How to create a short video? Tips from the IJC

Tip number 6. Avoid clothes with small patterns like tight stripes or squares that can produce more effect on camera.
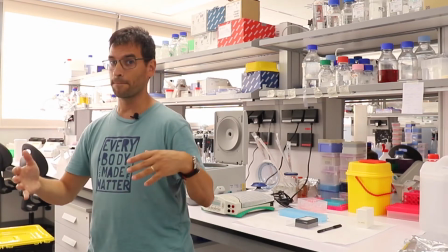4:18 Tip number 7. If the speaker is not at the center of the shot, put the empty space in front of him, not in the back. To increase dynamism, try to avoid single shots. Instead, change shots every 5 to 10 seconds.
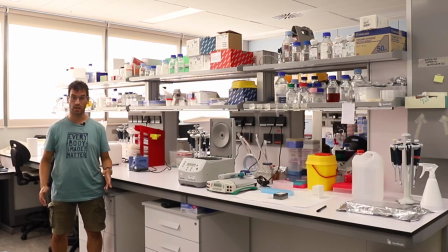4:35 Tip number 9 Use the long shot for big things
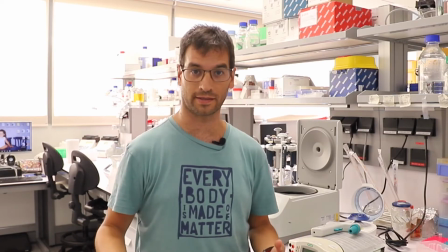4:40 Use a medium shot for explaining things and be closer to the audience.
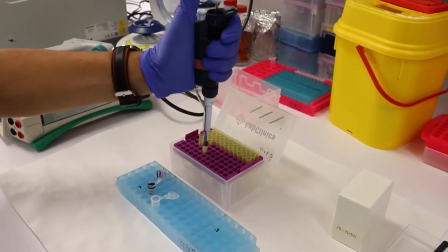4:44 Use the close-up for details. Tip number 10 Consider keeping the coherence in clothing and complements between different shots. Ok, these have been the 10 first tips for videos, let's go for audio tips. Tip number one. Check your sound every time. Shoot in a quiet place. Avoid sounds from nature, strong winds, machines, as much as possible. These sounds cannot be filtered out. Audio tip number 3 If a mic is not available, get closer to the camera and avoid long shots Audio tip number 4 When indoors always check for reverb Avoid large empty rooms like this Audio tip number 5 Always speak straight to camera All the time With these few audio and video tips, you are ready for editing, which is the next step. Let's move on. Now that you have all the clip shot, it is time to produce the final video. The idea is to put them all together into a piece that tells the story as you planned. You may use additional resources like other videos, images, text or music. let's see a few tips that will help you go through all this bit more technical part
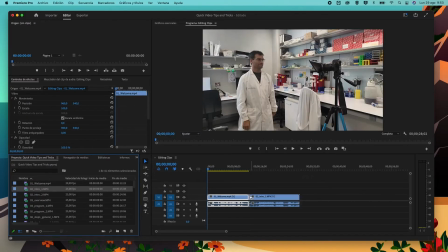6:25 tip number one concatenate your clips trimming the non-usable parts
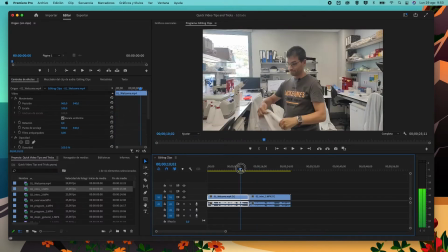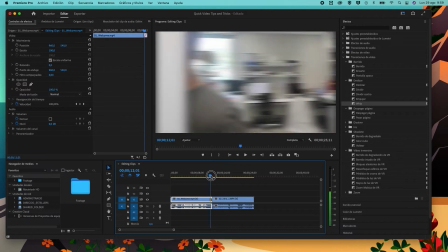6:37 tip number two avoid weird transitions tip
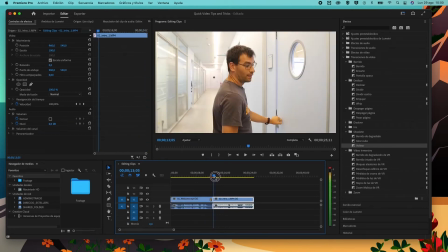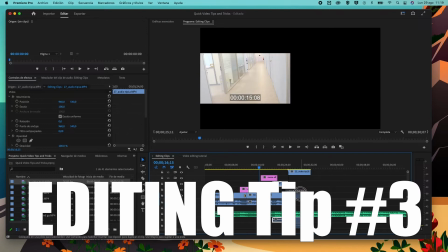6:49 number three keep it simple
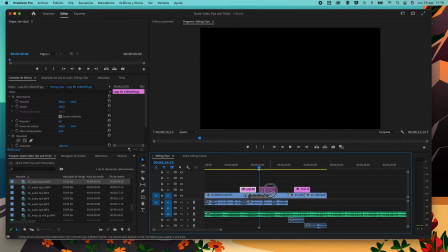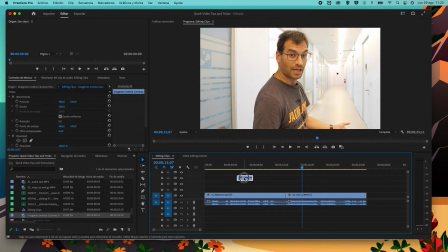7:01 tip number four overlay bench work or other clips on top of the main speeds to avoid a talking head video tip number five avoid the syncing video and audio at all costs tip number six
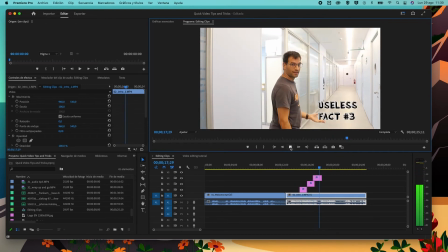7:21 use overlay text or images wisely only to reinforce your speech not to give extra information tip number seven if a part of your video just don't work We shot it. Tip number eight. Remember, editing takes time. A lot of time. With these simple tips on how to edit, we end this video tutorial on how to produce short videos for scientists. If you need further assistance, you can come to the communication unit and we will help you in anything you need. See you out there and happy editing!